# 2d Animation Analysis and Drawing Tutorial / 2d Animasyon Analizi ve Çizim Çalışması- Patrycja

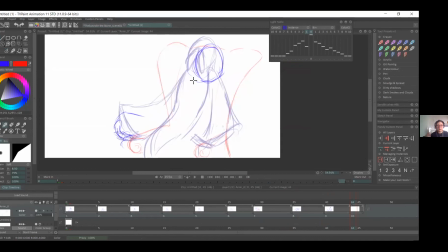[66:51]
So we're coming to the last frame. So we'll try and, you know, he did, you know, the pose, and then we've got the slam and, you know, the whole body going backwards and stretching out.
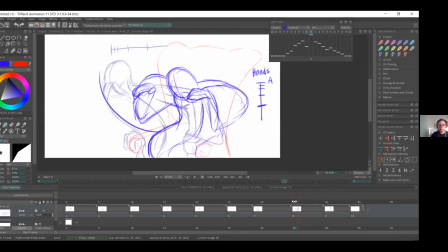[67:11]
Son frame'e geliyoruz şimdi. Yani ellerini yere vuracak ve bütün vücut geriye doğru yaslanacak. And then now we'll just have like, you know, because he's already slammed it, so he's settling in. So that the head, instead of being like this, it tilts to
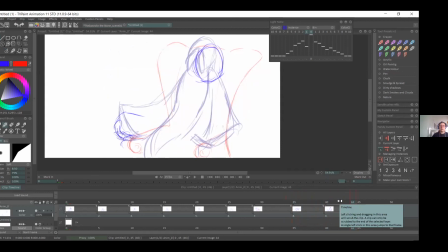[67:31]
a basic, you know, front position, and, you know, he's sort of leaning back more comfortably. You could say that. Evet, burada yüz tam karşıya bakar bir pozisyona dönüyor ve sırt geri doğru yaslanıyor.
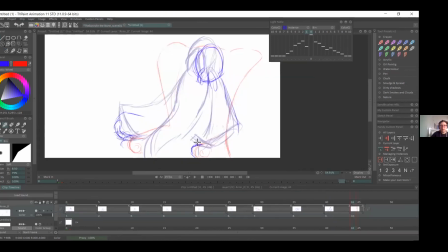[67:49]
And, you know, like the hands are in, you know, instead of being, you know, flat, they're kind of gone back to a relaxed position. So they may be, you know, as a light fist or gripping the chair.
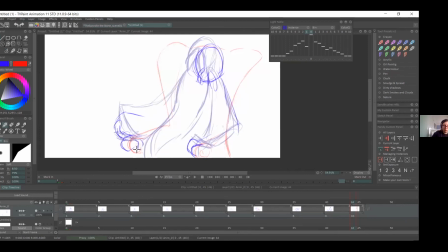[68:10]
Evet, burada eller böyle dümdüz bir pozisyonda değil, biraz daha gevşek bir pozisyonda. O yüzden hafifçe öne doğru kıvrıklar. I might have moved the head a bit too far, so I'm just going to,
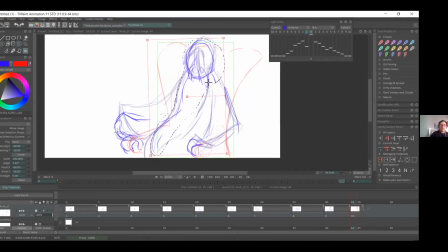[68:28]
you know, move it a bit underneath, so, you know, he has space for his shoulder. Kafayı çok fazla geri koymuşum. Birazcık daha öne alacağım onu. So here is, you know, once you've drawn your,
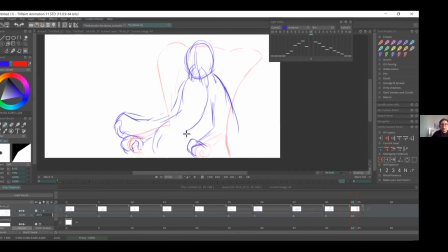[68:48]
like, you know, the final frame, and you've animated basically the lean, you know, you can still have the sleeves could still be set, you know, following through, so they'll still move.
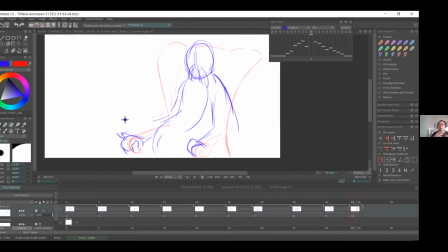[69:03]
So once he's settled, the sleeves might just drop maybe like a frame or two afterwards. Evet, burada kıyafetin kolları, karakter elleriyle ilgili aksiyonunu tamamladıktan bir iki frame daha sonra aksiyonunu tamamlayabilir.
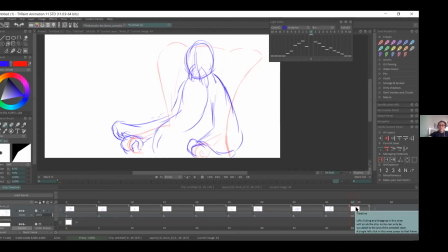[69:23]
Because it is like a, you know, it's a long material, so it's going to follow, you know, will have a delayed animation basically. Yani bu uzun bir materyal, elbisenin kolları.
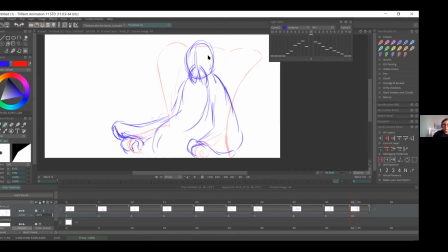[69:39]
O yüzden biraz daha gecikmiş bir biçimde hareket edebilir ana aksiyona göre. So if I... by the way, it's last 5 minutes. Yep. Okay, so I'll just quickly redraw and then the frame with the settled sleeves basically.
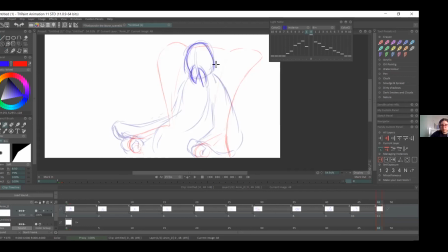[70:03]
Evet, çok hızlı bir şekilde elbisenin kollarının yerleştiği pozisyonu yeniden çizeceğim. So, don't be afraid to have different parts,
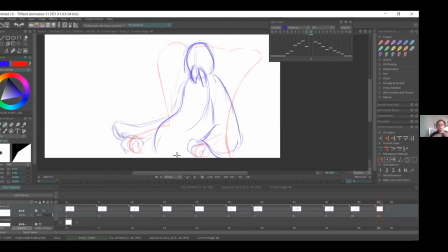[70:17]
of like the body finish at different times, because nothing like stops simultaneously, especially like if you have hair and, a lot of like billowing, like his outfit basically,
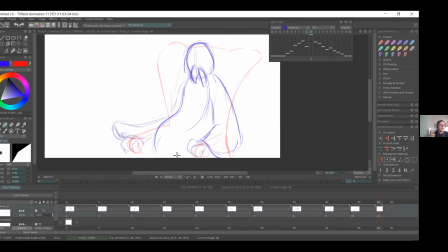[70:33]
the long sleeves, the long hair, the hat even, because it's long and it's got, it's going to delay in settling in. Yani her şey aynı anda aksiyona tamamlamaz.
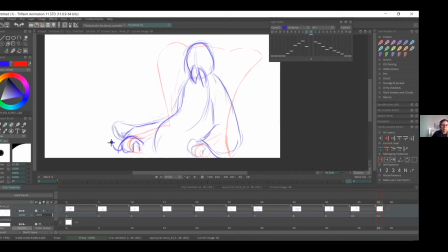[70:48]
Farklı farklı zamanlarda tamamlarlar. Yani uzun bir şapka, uzun elbise kolları. Bunlar biraz daha arkadan devam ederler aksiyona. So